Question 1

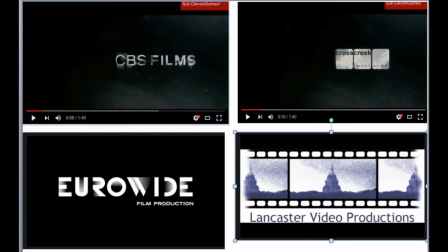(0:00)
When making my trailer, I wanted to be like a real life movie, and for that to be successful, I decided to follow the conventions of the popular thriller movie called The Woman in Black. In this photo, you can see that I have compared the start of my film to my competitor's film, with my competitor's productions at the top and mine at the bottom,
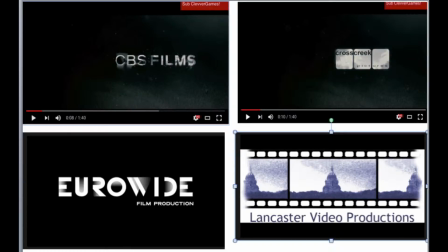(0:15)
because I wanted mine to be the same to show a movie has known worldwide and what production it was created by. This allows my viewers to know it is a successful film because it has the backing of these big production companies. I stuck to conventions because I didn't want to go straight into my trailer. I wanted to ease my audience into the viewing of my trailer.
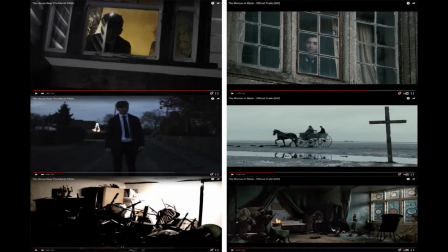(0:32)
I knew that camera shots were important to create a successful trailer. At the top I've used a mid shot so that we can see what is about to happen behind my main character without him knowing himself. In the middle I've used a tracker shot so we know that the place he is going to is not accessible by car, which creates an abandoned feel.
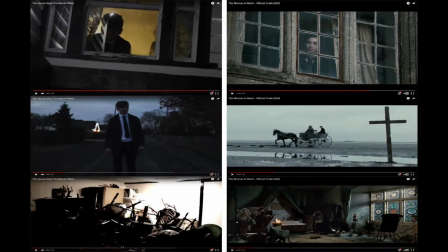(0:49)
At the bottom I've used an established shot to instantly give the audience an idea of where my trailer is taking place. These shots all follow conventions of my competitor because I knew it would work well in my film and create a successful thriller trailer.
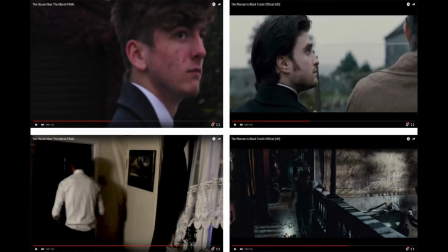(1:03)
I knew that once I filmed all my scenes, the edit would play a significant part in my trailer. In the scene at the top, I just decided to slow the scene down so you can see my character's facial reactions and then see who he's looking at people who are affected by the house. This is similar to my competitor because they have used slow motion to do the same to their character.
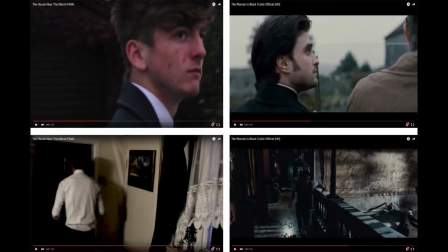(1:21)
In the scene at the bottom, I decided to speed it up because I wanted to portray that my character had become distressed in the house. This challenged my competitor because they didn't emphasise the stress of their main character like I did in my film, because mine would keep the attention of the audience.
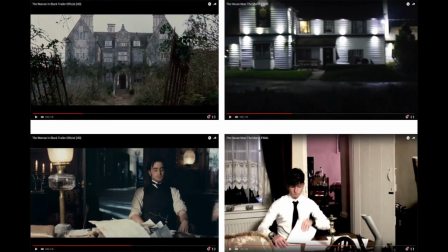(1:34)
I knew that mise-en-scène was important so that my audience could establish that it was a thriller trailer. As you can see in the top photos, I decided to match my competitor's setting of an abandoned house because I thought it would go well in creating a thriller trailer and it would scare the audience more.
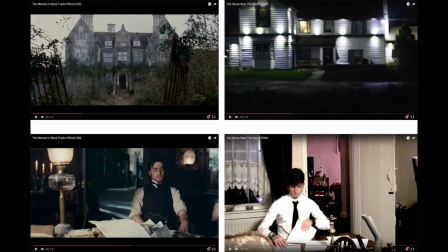(1:49)
At the bottom, you can see that I decided to dress my main character similar to my competitors because I wanted my character to have an upper class feel to make it more distressing for the audience to see a man so professional to be controlled by the house and distressed.
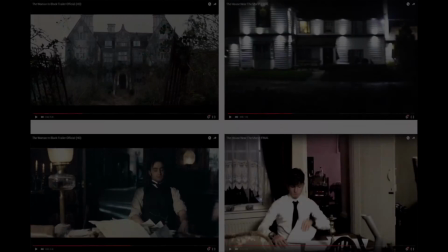(2:00)
I followed the conventions of my competitor because I thought it would work well in my trailer. I knew that sound was important to keep my audience attracted to watching my trailer.
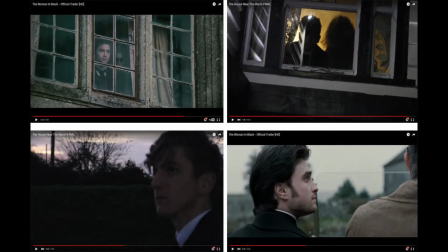(2:09)
In the top scene I used very quiet music as my character was looking outside the house, and then when the face came up behind him, I then switched it to a louder sound to make the audience jump when watching my trailer and to keep them on the edge of their seats. I got this idea from my competitor because it worked well in their trailer and used it in mine to great effect.
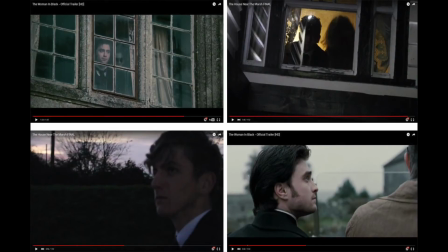(2:25)
In the bottom scene I used the soundtrack of the wind as my character was walking towards the house to emphasise that there was no one around and the house is in the middle of nowhere. I challenged the convention because my competitor used the natural sound of the surroundings.
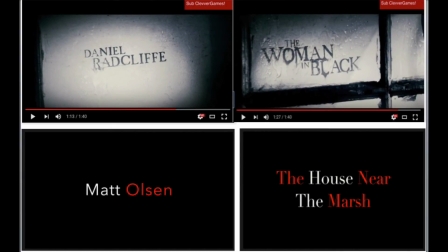(2:37)
Throughout my trailer, I made sure that I displayed my main character's name so that the audience could know who was playing him. This allowed them to have a better knowledge of my film. I decided to put his name in the middle of my trailer compared to my competitor who put it at the end, because I wanted my audience to know that he was the main character instead of waiting until the end.
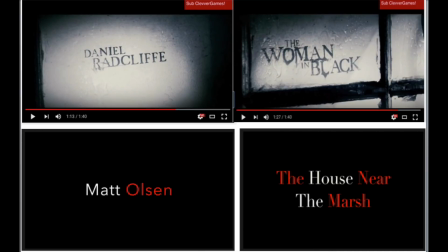(2:52)
Also, at the end of my trailer, I displayed the name of my film so that my audience knew the title, and so when the film came out, they know they have seen the trailer. I followed the conventions of my competitor by putting it at the end so it would be the last thing my audience would read, so it would stick with them.